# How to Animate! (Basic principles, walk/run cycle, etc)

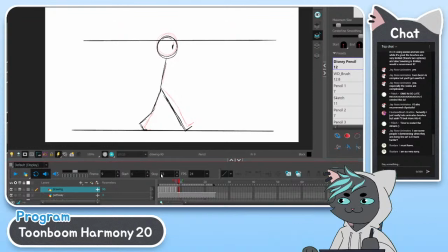But with the run, there's actually a point where neither of your feet touch the ground, and only one really stays on the ground. Oh, it's okay. If you guys have to leave, that's totally fine. You can always replay the stream back. I don't mind.
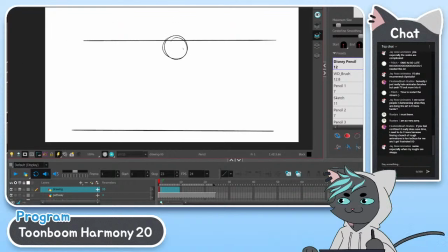So basically, first off with the run is posture. You lean forward a lot more when you're running. Oh, no problem, Puffing Cat. Puffing Cat says thank you for doing this kind of tutorial.
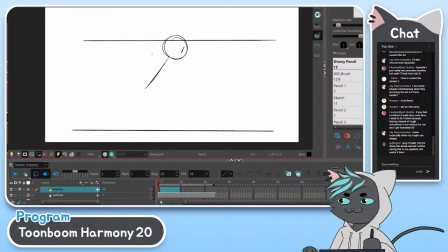Yeah, no problem. I can do a cat run cycle in a sec. Yeah. So with the human run cycle though, because that's like the basic, because four-legged animals are basically two human run cycles or walk cycles going at slightly different paces,
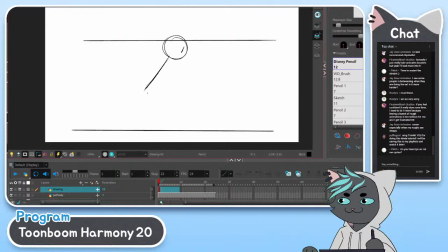which I'll explain in a sec. So with the run, we start with the contact, right? Contact, down, passing, up. And then with the run, you have like an up extended.
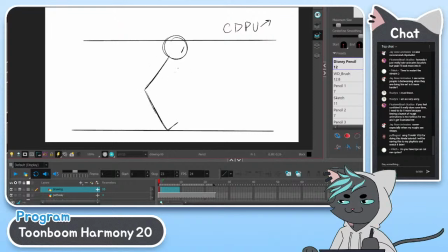So you first have the contact. We'll do this like anime, I'm running late, here's toast in my mouth. Right? And then you go down
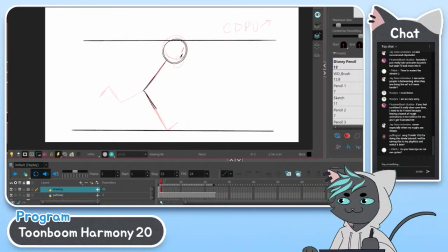because you gotta bend your leg to get it under you. And then you have the passing. I don't know what that error message was about. You have the passing,
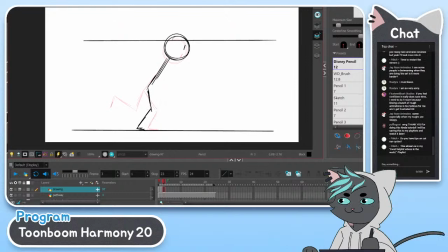where now this leg is under, and then this leg is coming forward. And these passing poses are a lot more drastic. They're a lot more exaggerated. And then when you're running, you're up.
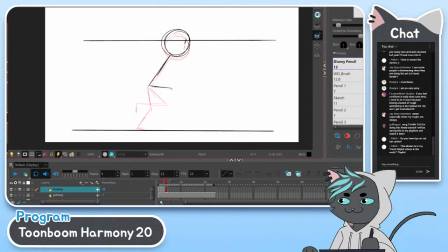You have that pose. And then you have the like up extended, where you come slightly down.
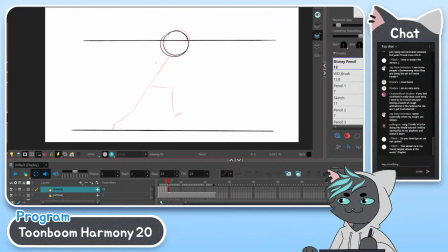So your up is always your highest point. This is where you're going to be the tallest. And then this is when, like right before your foot hits the ground, both your legs are off the floor.
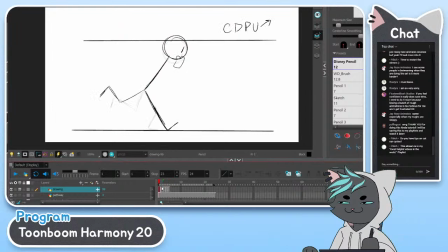And then you're back to here. So let's just play this through. So that's 5 basic drawings to work with. And some people simplify it to like 6 or 4.
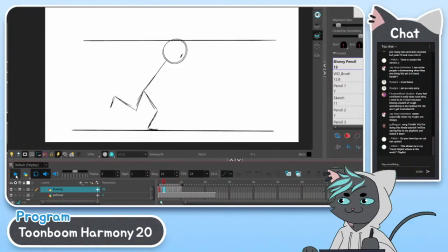It depends. Boom. Here we go. We have a run. And I'll put it on ones to make it faster.
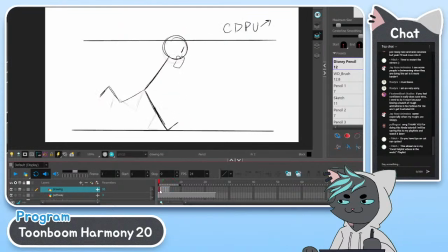Or I can even like, let's say extend these, but then these are faster. Actually, this one should probably be faster, slower.
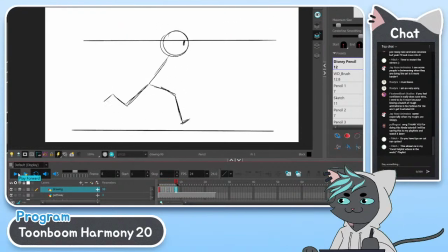So all of these, again, the timing and spacing comes back into play where I'm not changing the drawings, but I'm changing the timing of it, and it gives the run such a different feel each time.
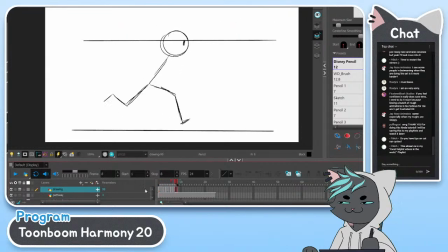Like this is 2 1 2 1 2. This is if they were all on twos. Much slower. This is if the ending two were on ones,
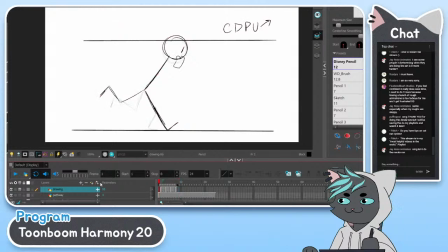but the middle two were longer, so it might feel more like a skip, I'm gonna guess. Bum, bum, bum, bum. You know? So it depends.